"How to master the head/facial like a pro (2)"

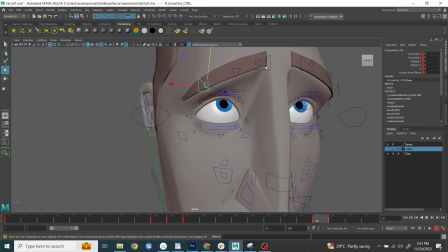246s
So as you can see, the controller just let me modify the entire upper skull, right?
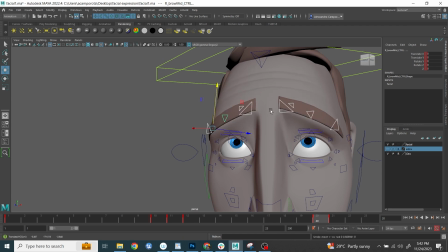251s
And here I need to push this one because I want to make sure that the eyes are always very clean and crystal clear, right?
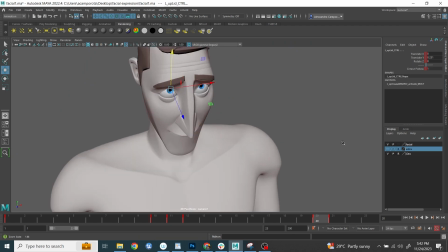258s
Then slowly, you see me here, what I'm doing, like I'm opening up the lids, having the eye direction a little bit higher, right?
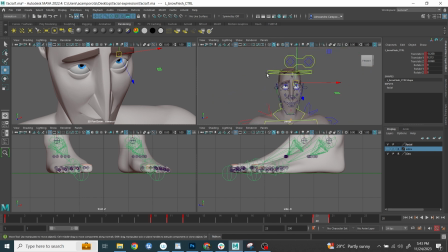265s
There is a deformation here I need to take over. Okay, by the way, this rig is really nice for the facial. I think it's quite good. So if you have the chance, try to get it because it's really, really cool to use.
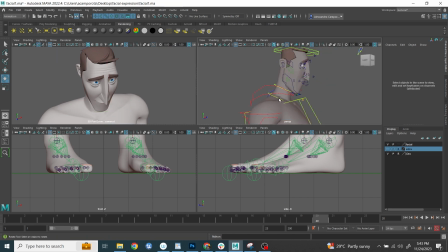281s
And here sometimes you see me, even sometimes explore a little bit, what happens if I put it a little bit more down the head, tilt it a little bit more the side, just to see how the vibe looks,
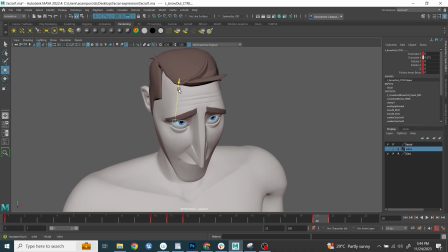292s
if the vibe actually change, okay? That's something, guys, I always want to encourage you.
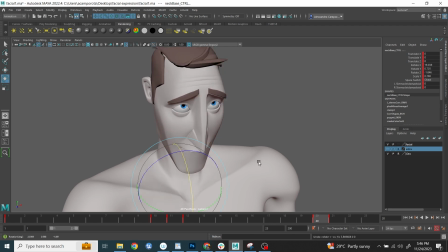298s
Don't just copy, explore, try different solution. You never know. Sometimes just moving around, you might find up something interesting.
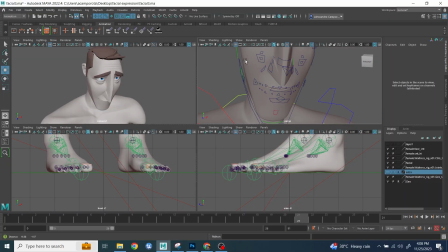305s
And same with the camera. Sometimes I wanted to frame the character, as you can see, a little bit closer, a little bit more down, a little bit higher, right? So even when I do those poses, like I constantly explore.
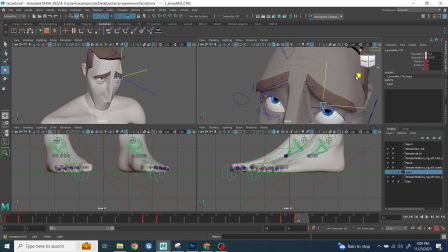318s
And here again, I move the mouth a little bit more down because I wanted to have a bit of a gap between the nose that is very big to the mouth shape, all right? So I'm trying to adjust the corner even more. Sometimes say, what happens if I push it a little bit more on the side?
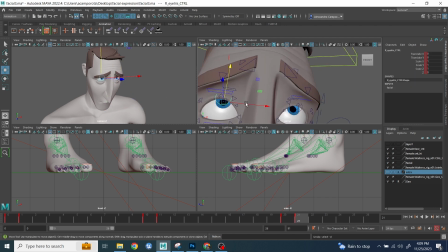336s
Okay. The idea is always that, you should have fun when you do those things.
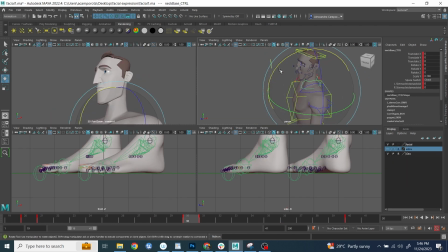341s
So here, I'm going to slowly try to push the eyes close together. This is another one where,
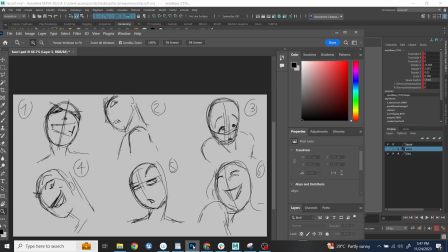349s
again, I wanted to have the kind of the head going further away from us, from the camera.
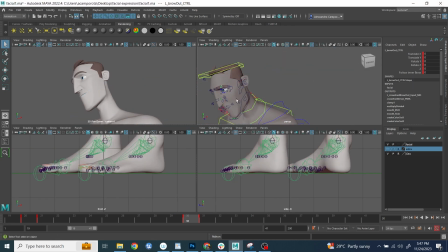355s
So as you can, is the camera is still slightly bottom, looking up, but the neck is pointing further away, right?
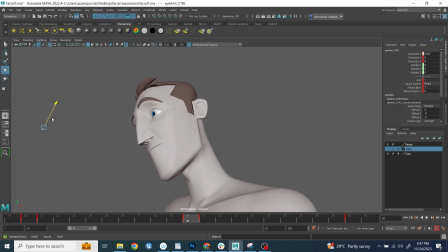365s
Then again here, in this specific case, for example, guys, I decided to have just one eye visible.
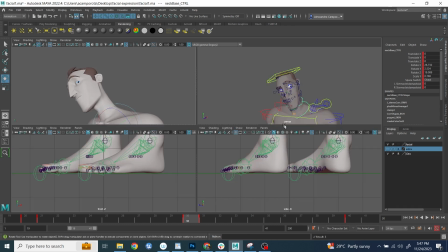372s
I wanted to rotate that a little bit more and make sure it's only one eye visible.
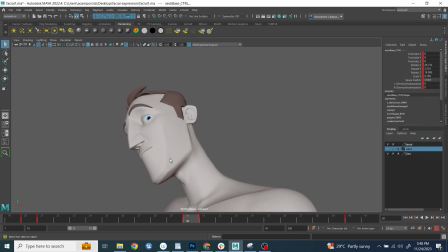377s
I think it gives it a little bit of a mystery. You know what I mean? So I think I was having really fun with this.
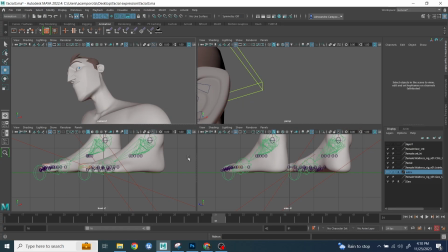386s
And again, make sure this case I didn't open too much the lids, right?
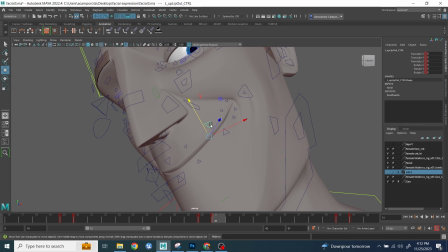398s
And then again, try to push the mouse shape here.
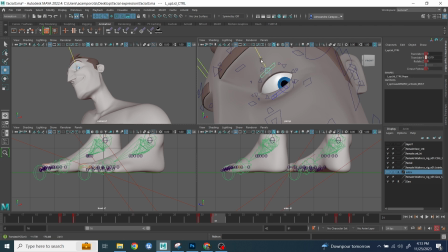402s
So yeah, I wanted to have this kind of wave shape for the mouth, right? And again, see me here exploring a little bit with the direction of the lids, because as soon as you push it too much up,
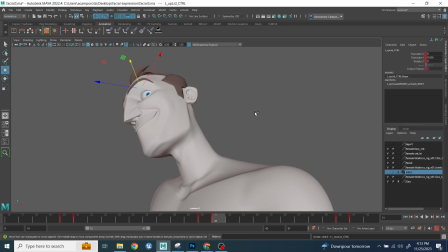415s
because the camera is below, you don't see much anymore, okay? So I actually lower the upper lids and push down the lower lids, all right?
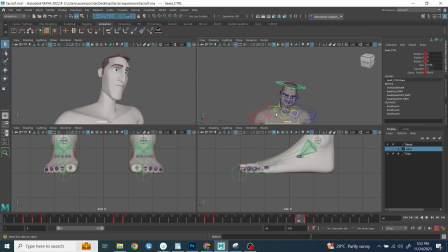430s
So this is another quite fun where, again, we have the body facing one direction, neck and head
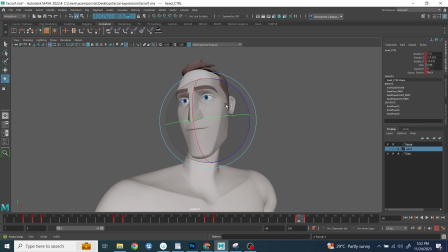439s
in one direction, the eyes again in the other direction. So it can be quite efficient.
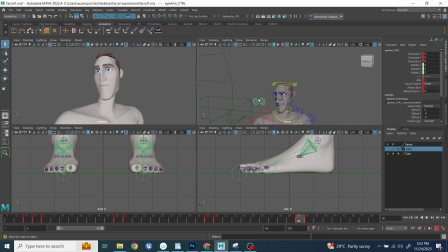445s
Again, you have to be careful when you do this counter rotation from the neck to head. If you start to do it too much, like the way I drew it, like sometimes you get away, but in 3D, it's very easy that things looks broken anatomically.
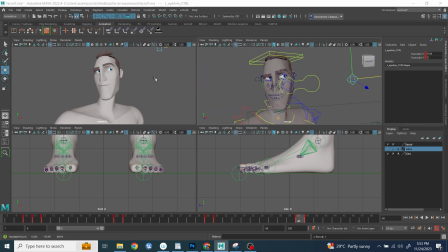461s
All right. But I say this could be interesting enough. So even though here in this first pass I didn't push too much the facial expression, just the eye, it's a lot more interesting already.
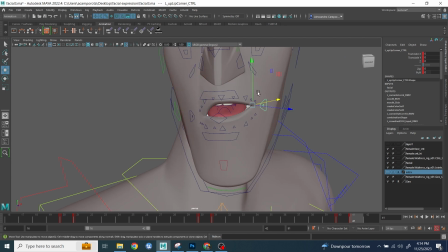474s
All right. And then again, I'm exploring now here with the facial expression.
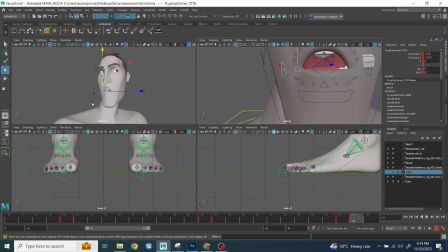481s
There was a little bit of a glitch here, and I'm pushing down a little bit more the mouth.
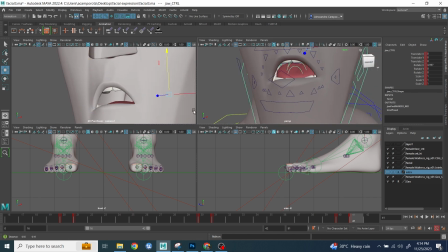489s
Okay.
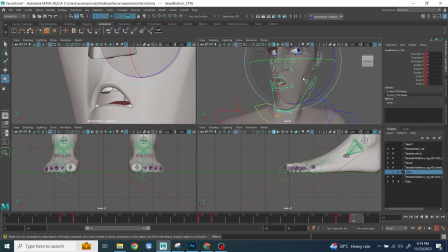494s
Moving a little bit more to the side, slightly moving the lower part of the skull.
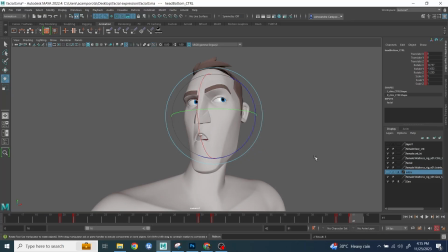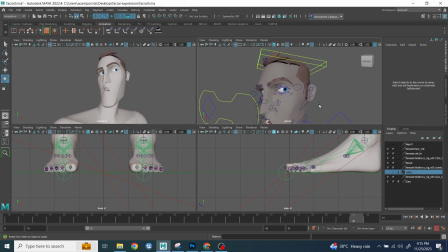506s
Okay, see once also the facial started to get more interesting. See, I'm opening a little bit more like this. Try not to be too exaggerated, all right? Because else still start to look too broken.
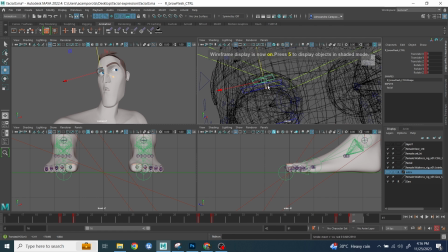521s
Okay.
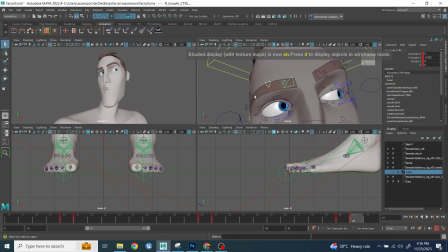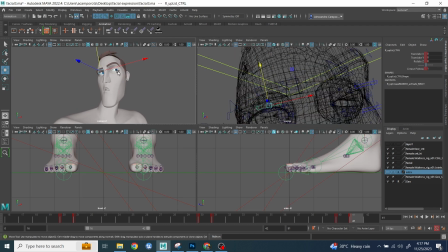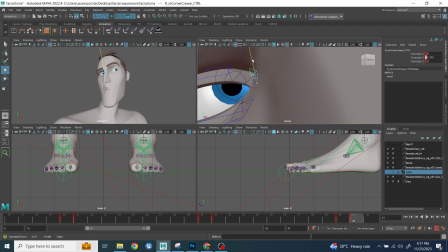534s
So we try to have those line that go from bottom left to top right.
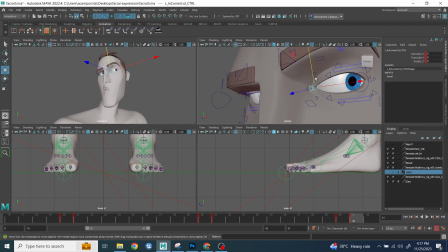541s
Okay, because you want to guide the direction of the audience. I'm pretty sure you see those line of action on the eyes millions of times. So that's what you see me doing here. And again, exploring here a little bit with the lids. Try to have a very clean upper line.
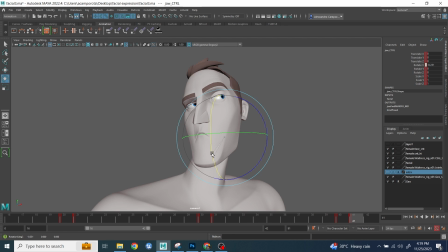560s
And very quickly here, I want to also take a look what does it look like if you close the mouth, right? Sometimes I like do this kind of experiment a little bit.
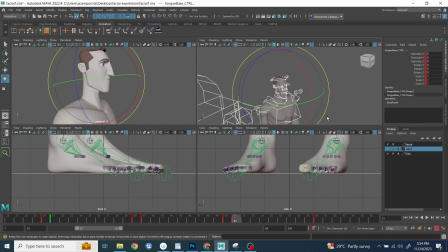575s
So this one was another one quite interesting because originally I designed with a female character. I tried very quickly what I was trying to achieve. It didn't look very good. So I said, you know what?
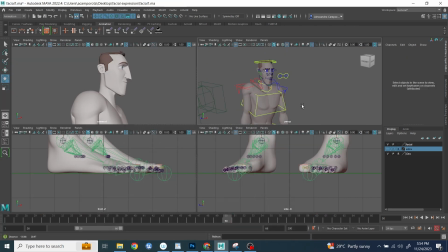588s
Let me try the challenge to see what can I do with a male character for something that obviously was designed for a female character. Want to give it a try. And It's not exactly perfect, but I think the result is still quite interesting.
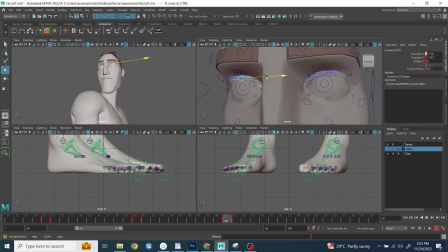607s
As you can see, obviously, again, I have that shoulder overlapping, not as much as did in the drawing, because then it suddenly looks too weird for a male character. I closed the eyes because it was part of the gesture, and it removed immediately the eye direction problem.
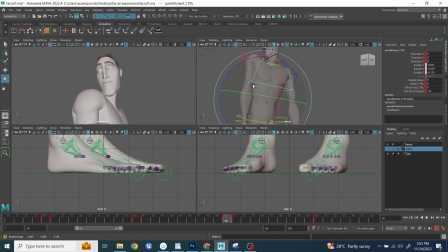624s
And now I'm starting to design the line of action of the neck, adjusting the shoulder a little bit, tilting the head a little bit more, right? I was playing a little bit here with the jaw, try few different position.
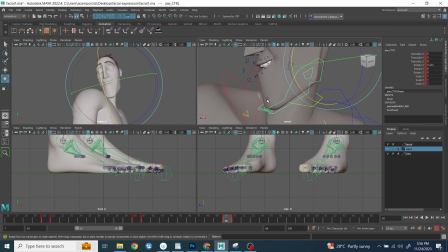641s
You see also how the head is slightly tilted down towards the camera, not perfectly flat because I don't like to have the head flat to camera, but I was trying to adjust it a little bit more and make it a little bit more appealing.
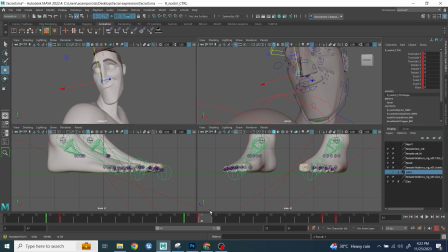657s
Okay, see him doing the final adjustment there. Here I was just refining the position of the eyebrows a little bit. Okay, I think it was a little bit too extreme. It looked a little bit too broken.
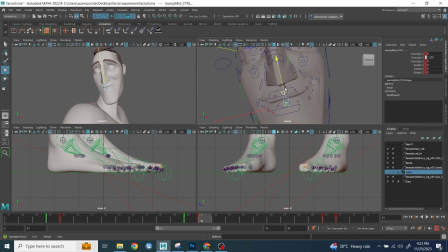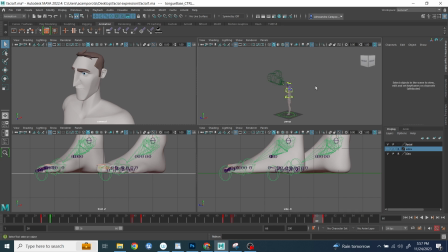Okay, again here, see, I always start with the upper body.
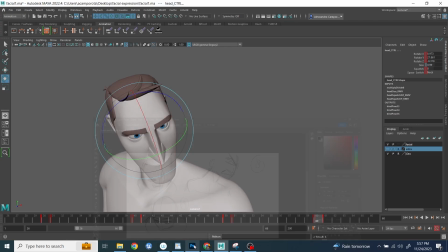691s
I know sometimes I'm using the COG because it's a little bit faster.
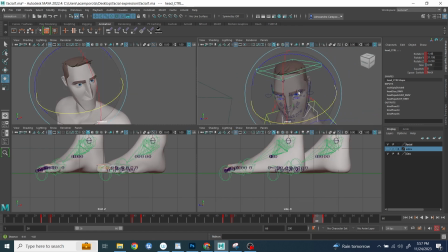697s
It's only for the sake of this tutorial. But again, this time the camera is higher looking down, and because I want to have the line of action of the shoulder kind of surrounding his whole neck,
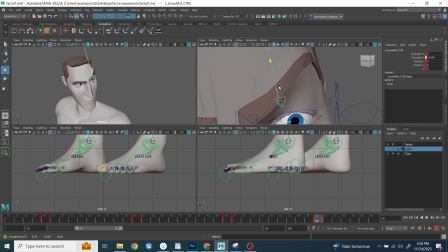708s
right? and and then the idea is again is kind of looking
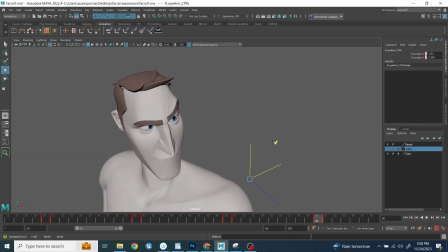713s
while the bottom is while the entire overall upper body is facing bottom left.
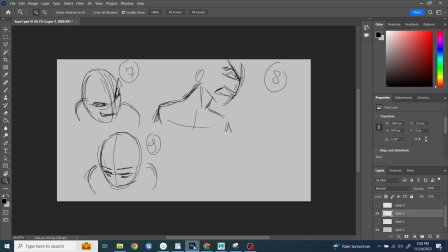718s
I want them to look away top right.
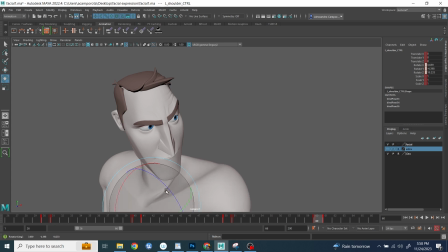722s
Okay, if you can see even from the sketch, it look like he's thinking about something, he's scheming about something, and that's only because the body, the upper body, and the head and neck and the eye direction are staged in a certain way.
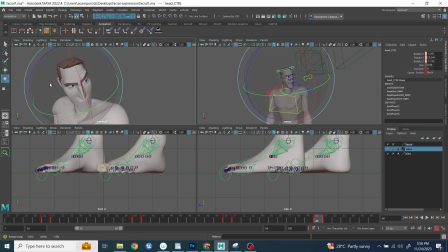736s
Okay, that's why you get the mood, that's why you get the feeling.